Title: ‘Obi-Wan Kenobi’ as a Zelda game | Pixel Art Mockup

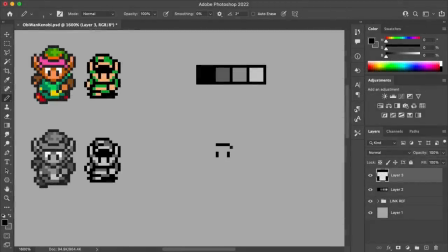[0:06]
Hello there. My name's Brandon, and I make pictures out of tiny squares. And that's really an extra special hello there today, because in this video, I'm going to be making some art inspired by General Kenobi himself,
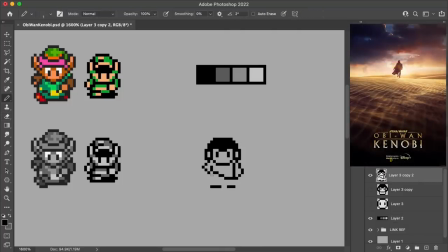[0:17]
since the new Obi-Wan series is coming out soon. At the time of recording this, May the 4th is right around the corner, and then the series comes out a few weeks after that,
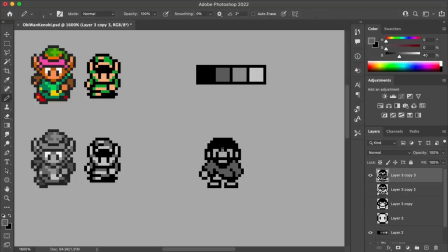[0:25]
so it's a good time to take on a Star Wars project. But I haven't actually seen the show yet, obviously, so for this piece, I'm just going to have some fun reimagining Obi-Wan Kenobi on Tatooine, but in the style of a Legend of Zelda game, primarily A Link to the Past and Link's Awakening, which are the two stylistic references that I'll have throughout.
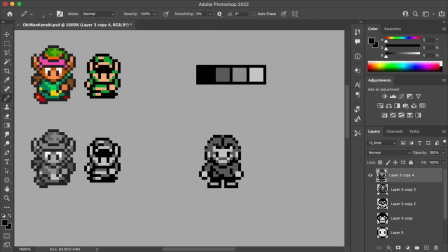[0:44]
For the sprite design here, I was actually trying to strike a balance between those Super Nintendo and Game Boy styles by selecting a sprite size in between the two, and then created the design using a limited palette of four grayscale tones.
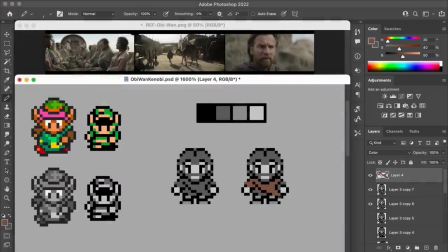[0:59]
To colorize the sprite, I'm doing one of my favorite things and painting in the colors over top of the grayscale sprite. And this layer that I'm painting on is set to the color blending mode. And this makes it so that the colors that I paint over top will take on the value of the grayscale layer underneath.
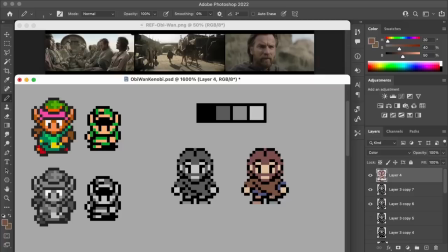[1:14]
So it's a really great way just to maintain whatever simple contrast you might have established in grayscale, and basically have that influence the colorized version.
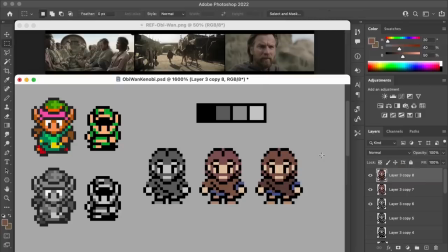[1:24]
This one came out a little bit drab, which I thought actually might kind of work for the setting here,
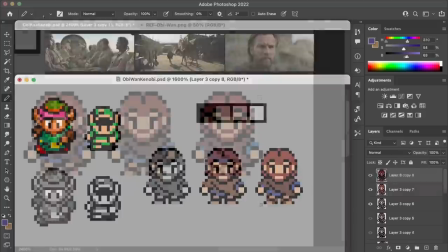[1:29]
but I continued to play around and make a few tweaks, and I eventually found something more saturated,
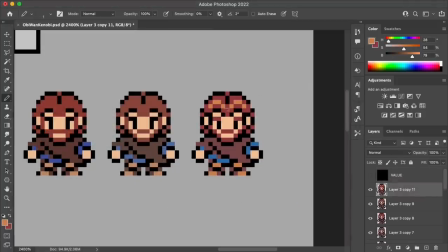[1:34]
which is also more in line with the vibrant look of the Zelda games.
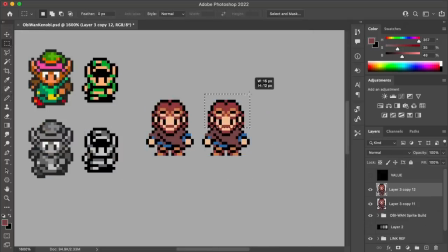[1:41]
Now, one of the things I want to do right off the bat is to establish a walking animation. And I'm going to start making that stepping pose here by lowering the head by one pixel and moving one of the hands up front to lead the pose. The other hand will need to be tucked back then.
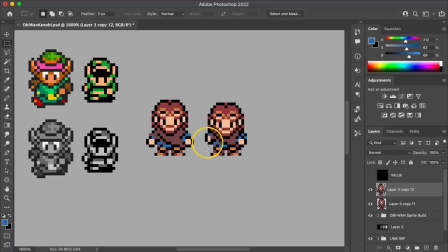[1:56]
And I've also reduced the size of it from 4 pixels to 2 pixels so that it kind of shrinks or hides away from being brought behind the body. For the foot stepping forward, I'm actually going to bump it up and then put an outline under it. And that should work for it stepping up in this perspective of the character.
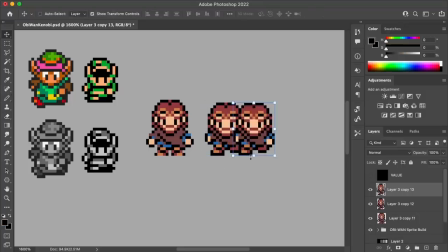[2:15]
What's nice about this sprite workup is that we can actually just mirror the sprite to create the opposite step. And in this case, I've just made sure that the angle of the poncho and the folds and all that stay consistent.
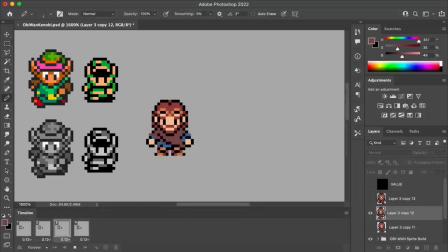[2:25]
But then by putting those together between the original standing pose, we end up with this simple 4-frame walk cycle.
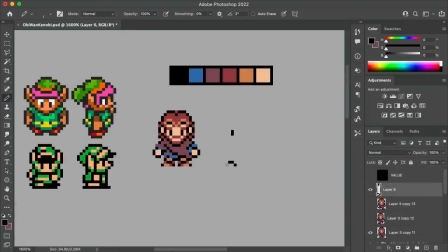[2:35]
At this point, I didn't know exactly what the final animated mockup was going to contain, but I figured that I should at least prepare a walking animation in four directions, since I'd at least have the character moving around the screen no matter what I was going to do. So for the side-facing sprite here, I've got it set next to the original downward-facing one,
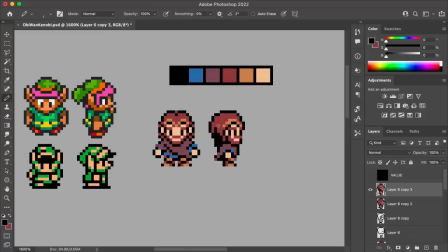[2:52]
and I'm trying to translate those same features and pretty much keep them at kind of the same relative positions too.
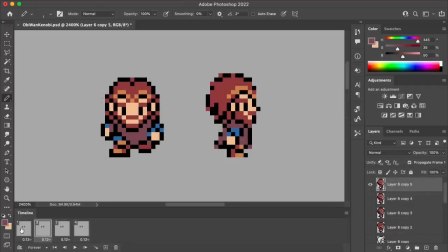[3:00]
Then for the walk animation, I've carried out those same series of movements, just as seen from the side instead.
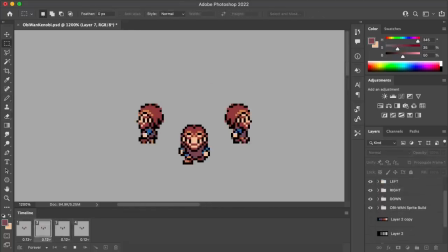[3:07]
And once again, what's nice here is that this actually takes care of both the right and the left facing sprites, since they can just work as mirror images of each other.
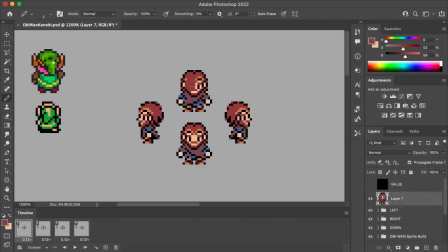[3:17]
In a similar manner, the upward facing sprite is actually sort of just a copy of the downward facing one. In fact, it's literally a copy. I've just taken that existing sprite silhouette and recolored it so that we're viewing it from behind.
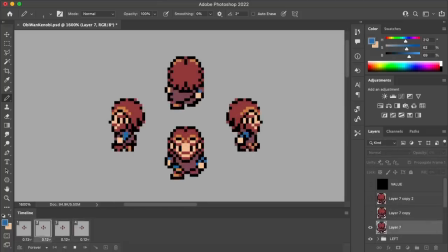[3:29]
So with just these little sprite efficiencies, we've now got those four directions of movement ready to go for later.
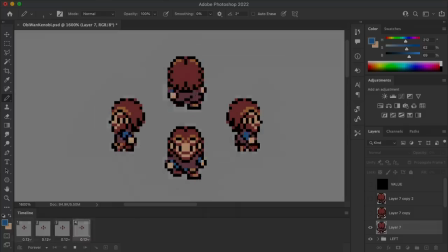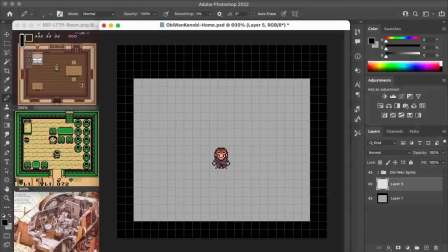[3:40]
All right, now we're gonna move into some environment design. And for this mockup, I'm gonna use a canvas size of 200 by 184 pixels. Now that seems kind of odd, but the reason that I chose this size was because it's between that of the Super Nintendo and Game Boy resolutions. And also it's in a multiple of 8.
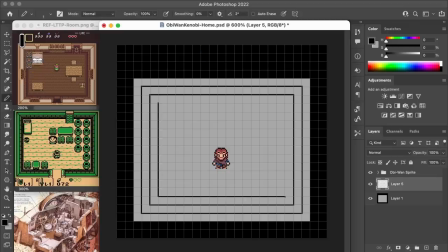[3:57]
And that's really important because I was trying within reason to design with respect to an 8x8 tile grid, just for a bit of added authenticity of the way that these games are structured. Now, one of the interesting things about the top-down perspective in the Legend of Zelda games is that we get this view of all four walls of the room from above.